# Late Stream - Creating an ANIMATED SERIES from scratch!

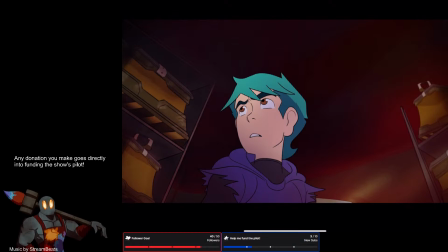[0:06]
All right. Welcome, everyone, back to the Forge. Just getting everything set up real quick.
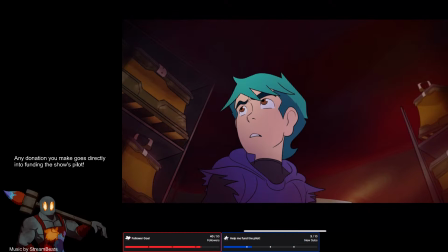[0:29]
Okay.
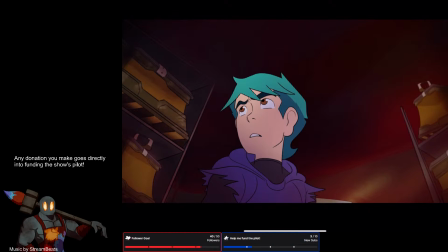Okay. Then let me make sure the YouTube crowd knows.
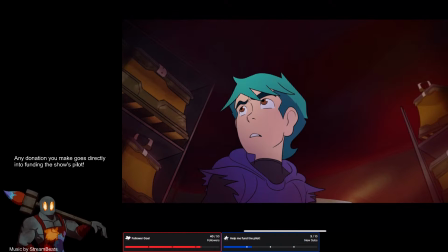I can raise this up anytime. Oh, I can.
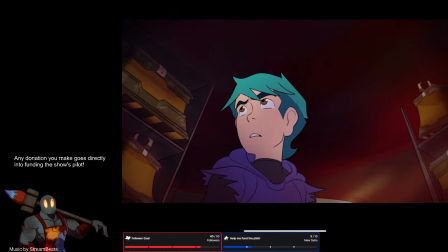[1:22]
It's actually kind of perfect. Especially since this is acting more as a monitor right now than a drawing tablet. All right, let's see. Looks pretty good.
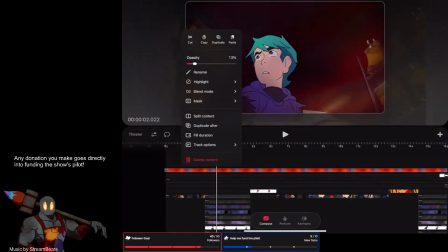[1:34]
Let's mess around with our opacity just a little bit.
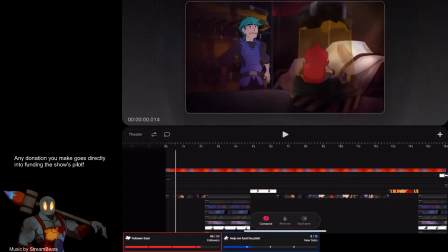[1:40]
I think like 10%. Just to give it a little bit more light.
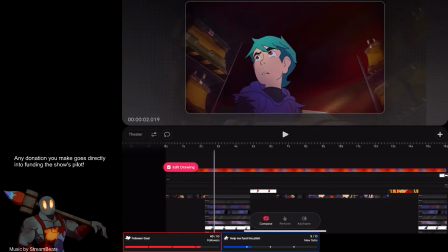[1:47]
It might still be a little dark, so maybe I should have it up at like 20% or something. Definitely adds a lot more red to the scene. But maybe that's okay.
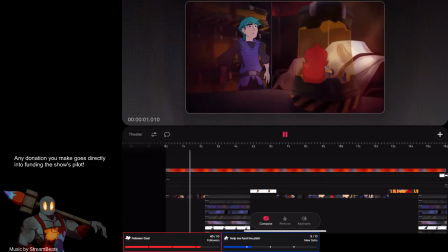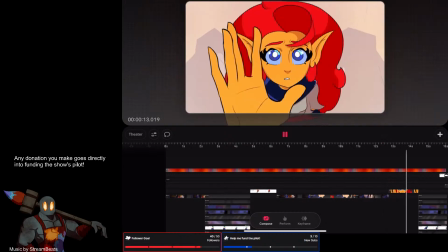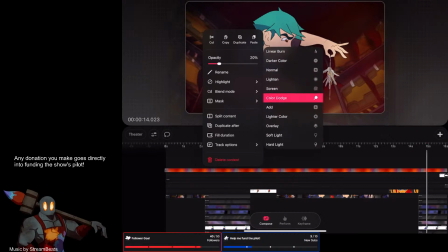[2:22]
Let's try out a different blend mode. I think add would have the same effect. Ooh, it's more of that. So right now, I am working on backgrounds.
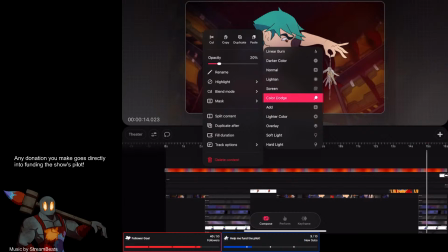[2:34]
It's going pretty well. Just kind of trying to figure out some things. Overlay is kind of good.
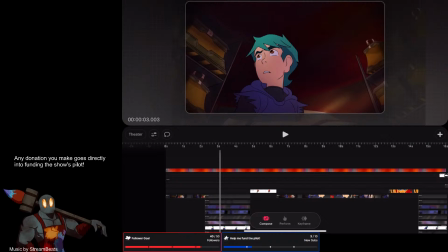[2:50]
Then I'm back to my issue. So I think it is an overlay layer.
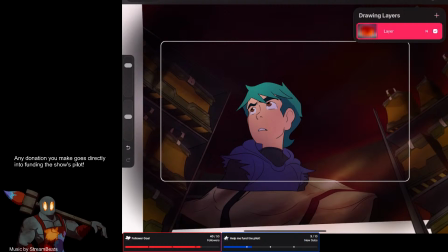[2:57]
So let's also add on top of it.
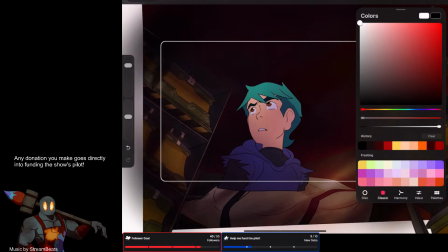[3:03]
Definitely want some. Okay. A little warm in my apartment. Let's see.
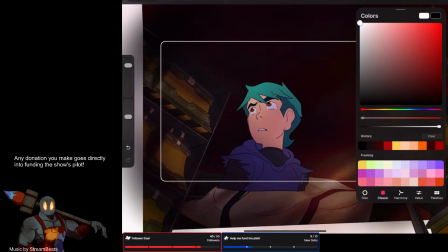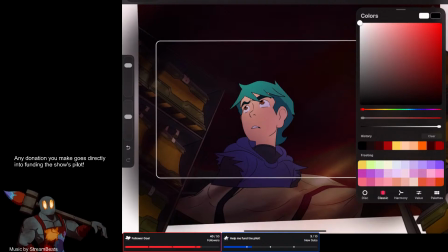[3:33]
Okay, so the idea is that if I just use white as an overlay layer,
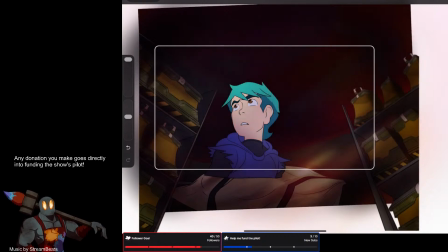[3:42]
it can kind of help brighten up the scene a little bit. That's the idea anyway.
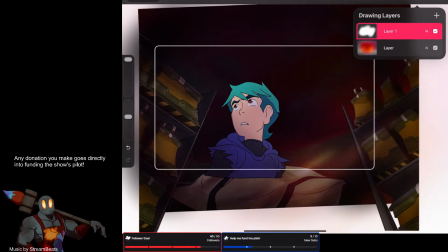[3:51]
But I don't want it to overtake the color, so it's just going to be a little bit more bright. Yeah.